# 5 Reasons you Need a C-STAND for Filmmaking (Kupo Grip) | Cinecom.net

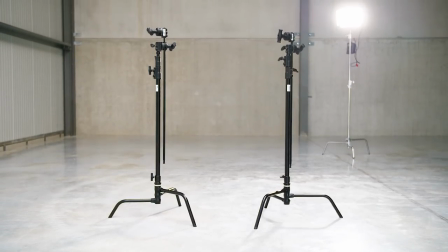[0:01]
This right here is a C-stand, probably the most versatile stand there is. And in this video I'm going to show you 5 setups to control light with such a C-stand.
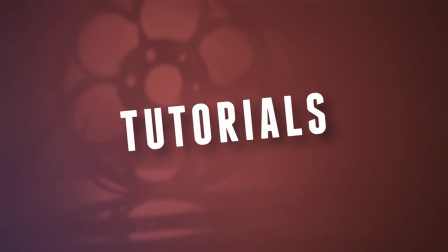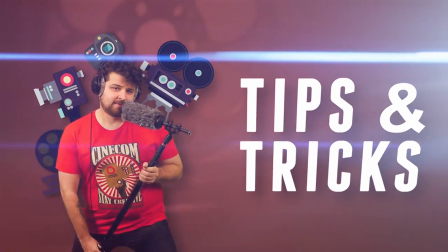Hey folks, you're the here for Cinecom.net! We'll be using the Master C-stands from KupoGrip today.
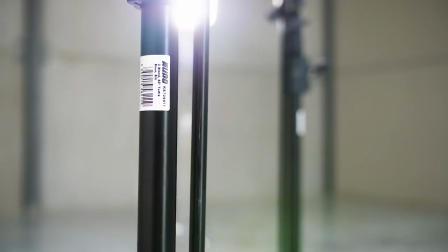[0:28]
They have silver and black versions of these and I've chosen the black edition as it won't reflect any light. Now, C-stands are designed in a way that they can hold some weight from a distance. Not only the legs, but also the weight of the stand takes care of that.
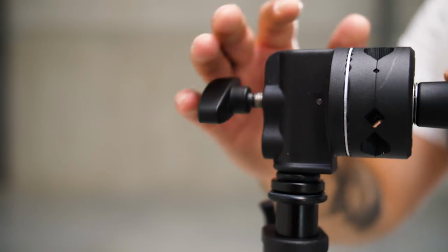[0:41]
It comes with some accessories, like this grip head, in which you can mount various tools and equipment.
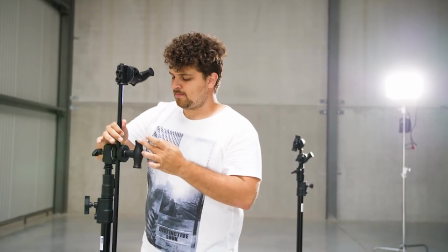[0:47]
And an extension arm. This allows us to hang a light above someone without having the stand in the shot. Now, C-Stands have to be handled with safety precautions.
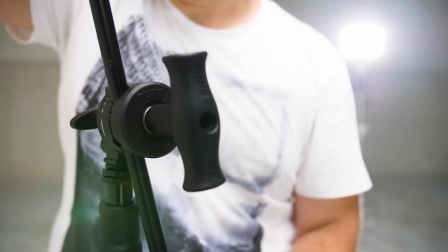[0:56]
These grip clamps are tightened by a rotating screw, which means you can untighten it by pulling on the extension arm.
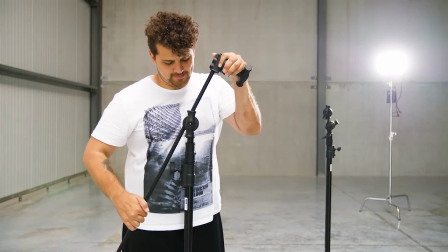[1:02]
Therefore, you always want to make sure that the weight of the extension arm is always tightening that clamp and not untightening it. Alright, now that we know what to pay attention to, let's see what we can do with such a C-stand.
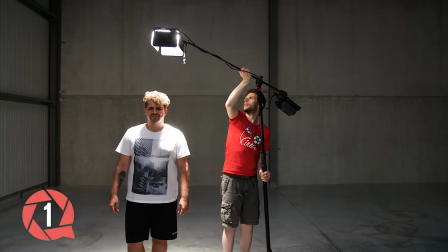[1:15]
So, like mentioned before, we can hang a light over the subject with the extension arm that comes with the C-stand.
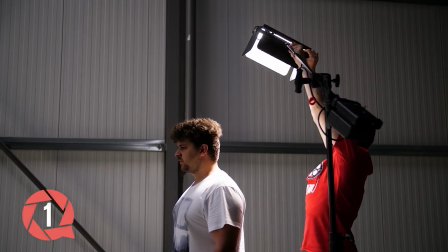[1:21]
We talk about an overhead light. You can hang it a little bit behind the subject, creating this high backlight, which is very nice. This gives you almost 360 degree around your talon to film from. If your light seems to be too heavy, you can use the grip arm support from Kupo as well.
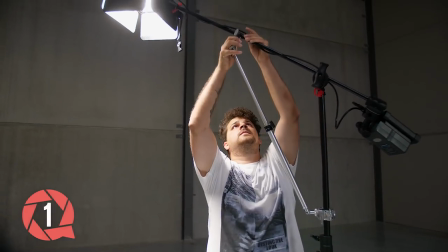[1:37]
They lock into their very convenient three-way clamp and add some support to the extension arm.
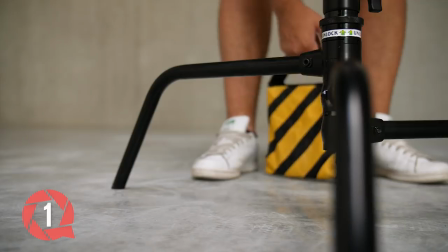[1:43]
Be careful though, this is not a solution for a falling stand. To fix that issue, you need sandbags to add weight on the legs. The next technique is called a negative fill. This time we'll not use a light, but one of these.
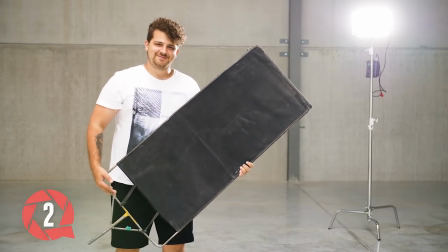[1:56]
It's called a flag or a light cutter and can be found in different shapes.
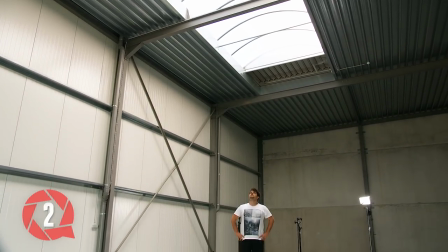[2:00]
We have light coming from the dome in the studio, which creates a very soft overall fill light. To add some contrast to the talent's face, we can block the light from one side with such a flag. Now, instead of adding light, we're taking away light. That is why it's called a negative fill.
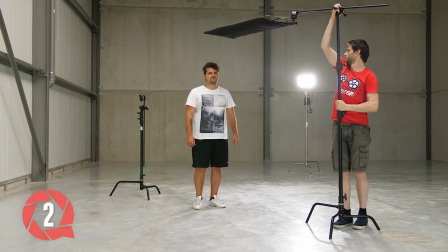[2:16]
Just stick the flag into the grip clamp and position it in front of the light source. In this case, above the subject as well.
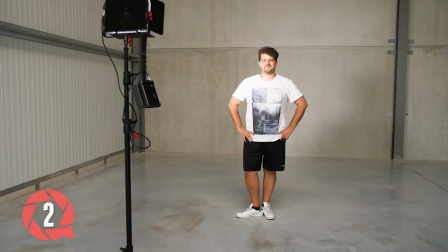[2:23]
The flag could also be used to remove spill light. Here we have a shot of our talent with a single LED light on the side.
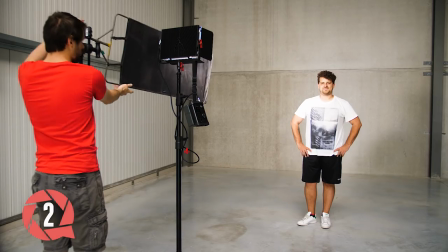[2:30]
See how the light also illuminates the background. Now, with a flag we can cut that light so that it only illuminates the subject, making him pop out more. For the next setup we'll need two C-Stands and we'll clamp a reflector frame in it.
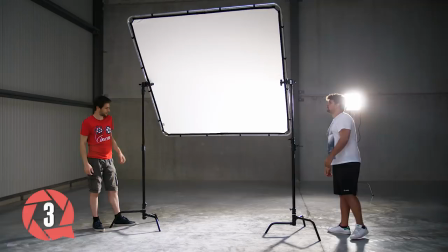[2:43]
Having such a big reflector allows us to create a nice soft light from a big source. This is ideal for both a fill or a key light.
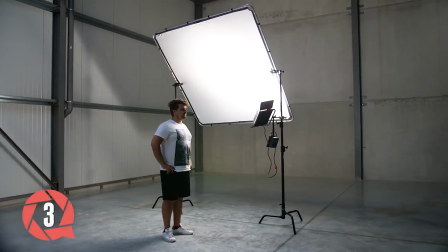[2:51]
This example will position the frame on the side of the subject and bounce an LED light into it, creating this nice soft key light.
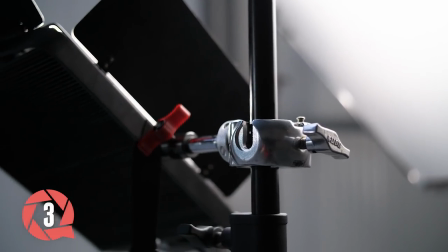[2:58]
I'm using the QPUS 3-way clamp again, this time to fix my LED panel in place on the C-stand.
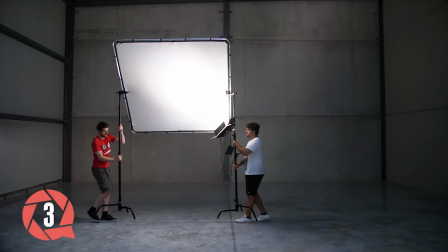[3:04]
This saves me an extra light stand, plus it's more convenient to move the frame around with two people and get a direct idea of what the light does.
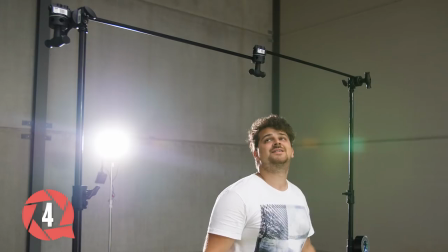[3:12]
And the fourth setup will connect two C-stands to each other with the extension arms. We now have a nice framework in which we can span a cloud such as a green screen.
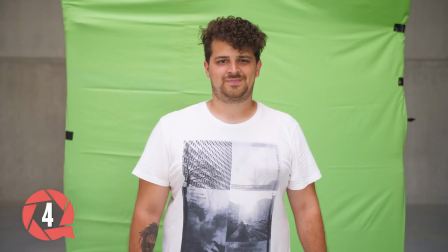[3:21]
And of course, you can span any kind of background in here. The nice thing is that you're able to work very fast without additional gear.
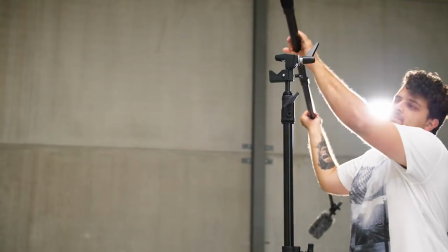[3:29]
Just your two C-Stands. And for the last setup, we'll attach a boom pole onto the C-Stand.
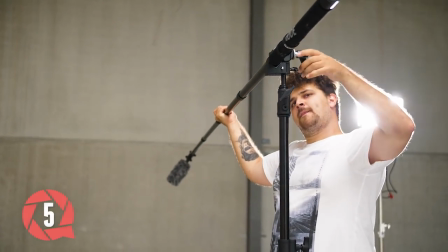[3:34]
We'll use a super clamp on top of the C-Stand to secure that pole in place. This one is also from Kupo and I'll have links to all of the equipment used in this video in the description below. The conventional light stands require a lot of counterweight, but a C-Stand will actually hold a pretty long length.
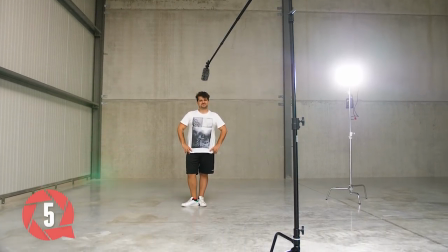[3:50]
This is great for when doing a fixed interview and to limit it on crew members. Now, when your day is over you need to pack your gear. The C-Stands I got from CupaGrip are called the Turtle Base C-Stands.
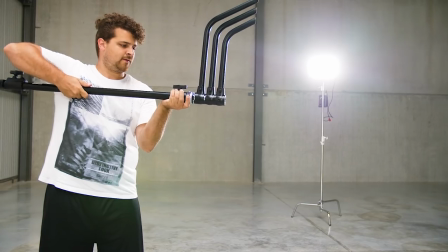[4:01]
And they have this super convenient feature which allows me to fold and unfold the legs within a second.
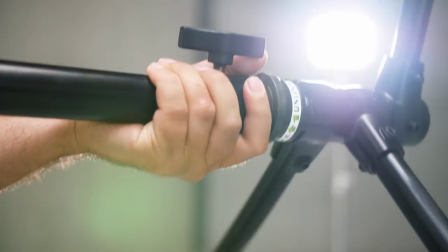[4:07]
Just pull the lever on the C-Stand and swing the legs into place.